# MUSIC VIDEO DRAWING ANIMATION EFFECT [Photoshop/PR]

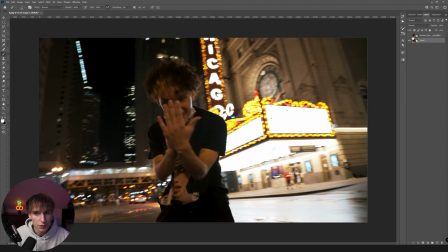4:08 That way we can kind of reference and I can show you some of the techniques that he used. So first off, you can see he has like this outline where it's not like super close to him. He kind of just cut out like rough edges. And I think that looks really cool. So let's do something like that. To do that, I would use this polygon lasso tool.
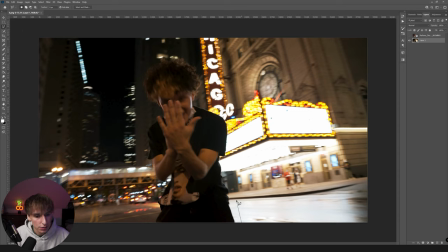4:23 So it's underneath the lasso tool, but it's the polygon lasso tool. And then just go through, you know, kind of click every once in a while just to make it a little bit more boxy looking.
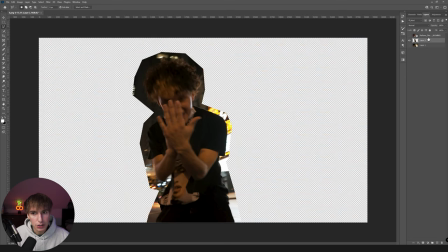4:30 And then once you're done with that, click Control J on your layer. Make sure you have that background layer selected, and then it's going to duplicate your subject here.
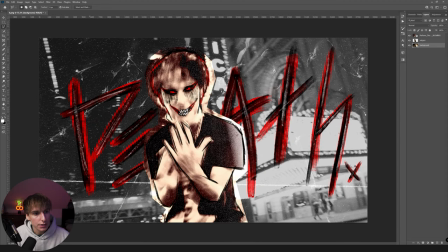4:36 So now let's go ahead and make our background look this desaturated look, and then our subject look like a sepia look. And I'll show you how to do that real quick.
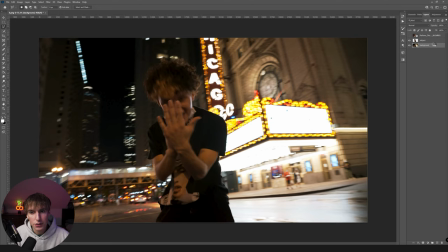4:44 First, what you want to do is select on your background layer and right click and convert to smart object. This is really important if you want to go back and be able to tweak the different settings that you're doing to it. It makes it so much easier. So make sure to do that to your background layer. And then I'm going to go to images, adjustments, and then hue and saturation.
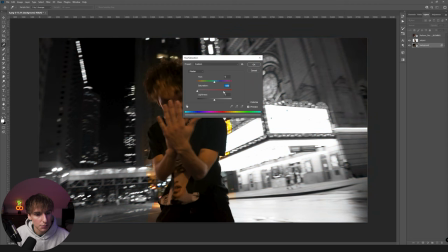4:58 Well selected on the background layer still. And then for this, I'm just going to make the background completely black and white. And then I'm going to do the same thing, convert to smart object for our subject, and then go to adjustments. I'm going to go to hue and saturation. I'm going to bring down the hue of our subject or driveway here.
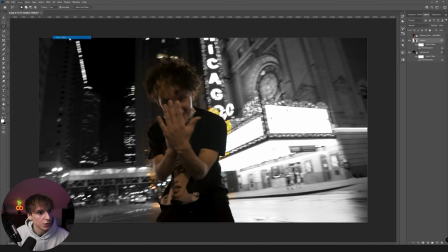5:13 And then I'm also going to go to image adjustments and then photo filter. This is how you get some really cool looks on your subject. So you can basically go to all these filters. They have a bunch of pre-selected ones. Sepia is always a cool one.
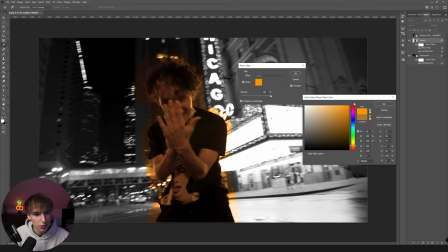5:25 Or you can go to color and change it to whatever you really want. Let's just use sepia. I like the way it looks.
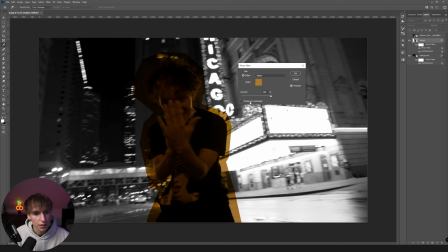5:30 And then you can choose a preserve luminosity or not. I'd recommend doing that most of the time.
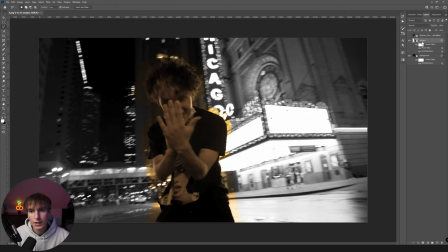5:35 Otherwise, it's going to make your subject way too dark. And then the nice thing is if you want to change the hue and saturation. So now instead of clicking Control Z, you can just double click on the hue and saturation and click OK. And now you can play with that saturation to see whatever you want. I just want to desaturate it a little bit.
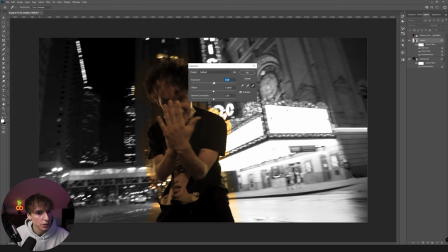5:49 Then let's also just maybe make the exposure just a little bit brighter, just so it stands out a little bit more. And you can play with all these settings to make it look however you want.
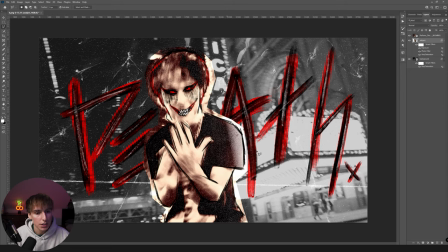5:57 So now we've gone through and did the techniques to make the background a different color than our subject and also kind of mask out our subject like this boxy look. So next what we want to do is create this paper-like look effect in the background. I think it just creates the animation and makes it a little bit more whole and adds that realism to it.
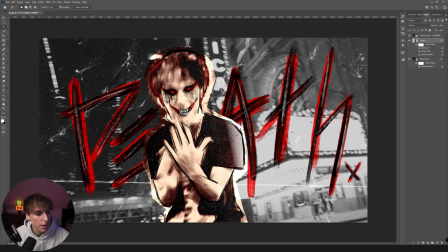6:13 PAVEL actually killed the way he did this. He used my paper texture pack. I'll have it linked in the description.
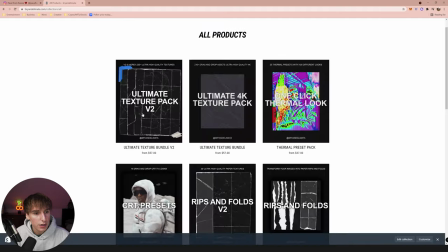6:17 If you go to my website, bryandelmata.com, click shop now. You can choose between the ultimate texture bundle V2 and V1.
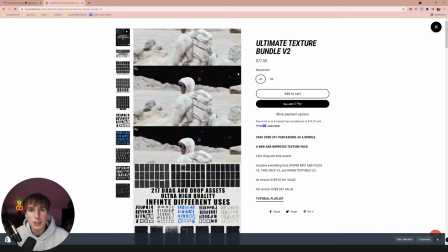6:23 You can go ahead and get both of them. I'd recommend the 4K version. That way it's just kind of future proof and you can use it way higher quality resolution.
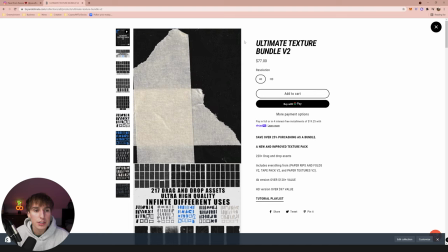6:29 And if you use the code PAV at checkout, P-A-V, I'll give you guys a special discount code on the product just for making it this far into the video and supporting the channel.
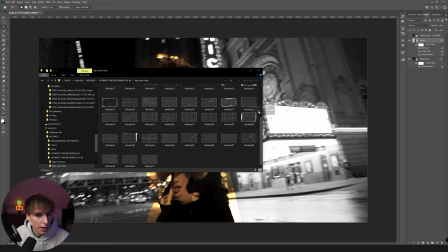6:37 So now that you have the paper texture pack, go ahead and drag in any of these paper textures. I'm going to use from the rips and folds pack.
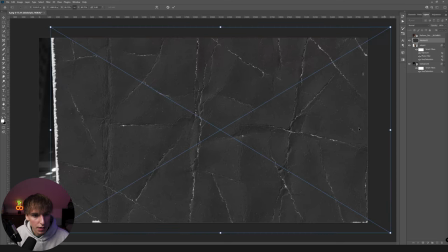6:42 Let's use this 32 one, just see what that looks like. And I'm going to scale it up so it fills out the whole entire frame.
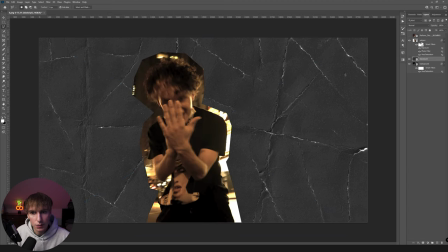6:47 And then I'm going to bring it behind our subject because we want it to be just over the background and not the subject.
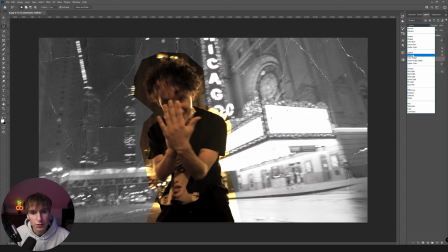6:51 And now the next step is just to turn it to screen or any of these blending modes. Lighten will look cool.
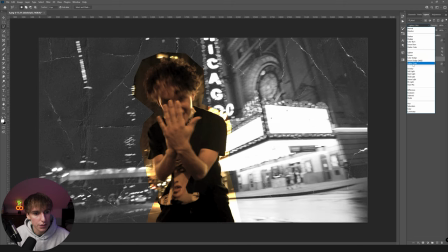6:57 Screen, color dodge, all these are going to look different depending on your clips. I actually really like the way lighter color works.
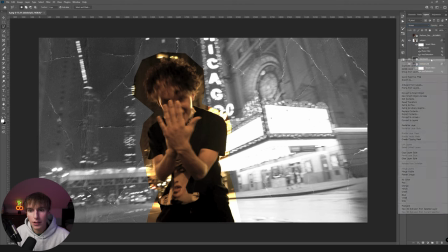7:02 They're all going to give you different looks though. Let's go and stick with screen. Then right click, I'm going to convert it to a smart object as well.
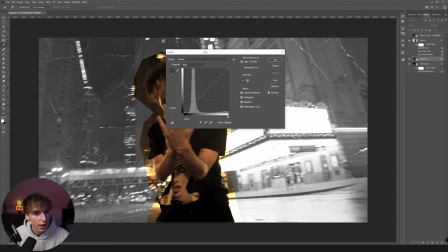7:07 This is just a little bit of an extra of the sauce, and you can go to adjustments and curves, and you can play around with the darkness and how like intense you want the background to be.
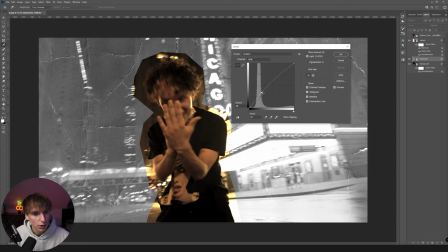7:15 You can make it look really paper-like, or you can kind of remove a little bit of the element.
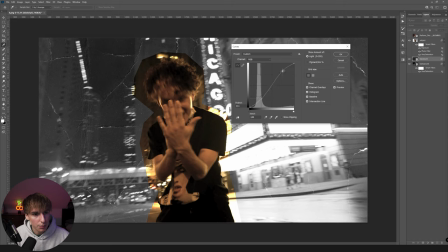7:20 I think I'm just going to bring it down just a tad and then maybe bump the highlights up a little bit. That way the whites stick out a little bit more and something like that is super fire.
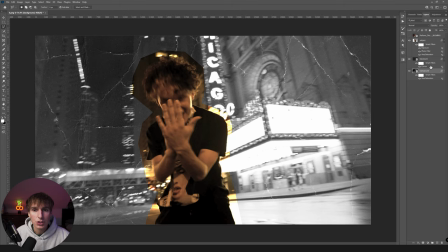7:27 And then just like that, we have that paper texture in the background. So next, what I want to do is just add a little bit of noise to the photo just to give it a little bit more of that grit.
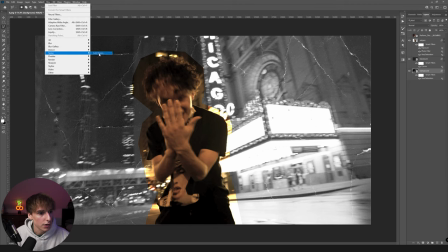7:34 So I'm selected on the background layer and going to filter and noise. You can go ahead and add noise and you can choose between Gaussian and uniform.
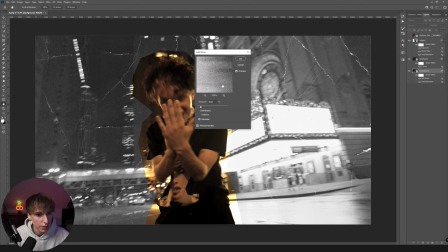7:41 You can kind of see the difference up here. If you have preview enabled, you can zoom in and look around the photo. I'm going to stick with uniform for the background. I'm going to bump that up a lot, actually, just for the background. Something like 17 looks good to me. And I also made sure it was monochromatic. That way it doesn't have any color.
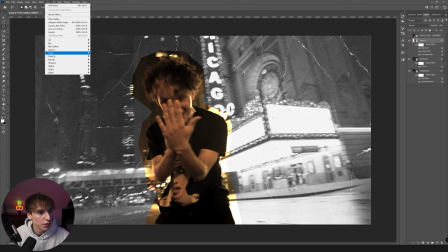7:58 And then I'm also going to go to the subject layer, go to filter, noise, add noise, just how we did before.
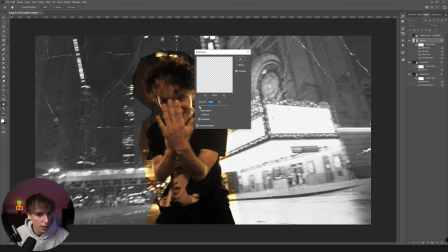8:04 But let's go ahead and use a different type of noise and also a lot less of it, just so it still has that grittiness, but it's not matching the background completely. It just kind of adds a little bit more separation. So next is the fun part where you can go and get creative with your animations and do any kind of drawing technique that you want.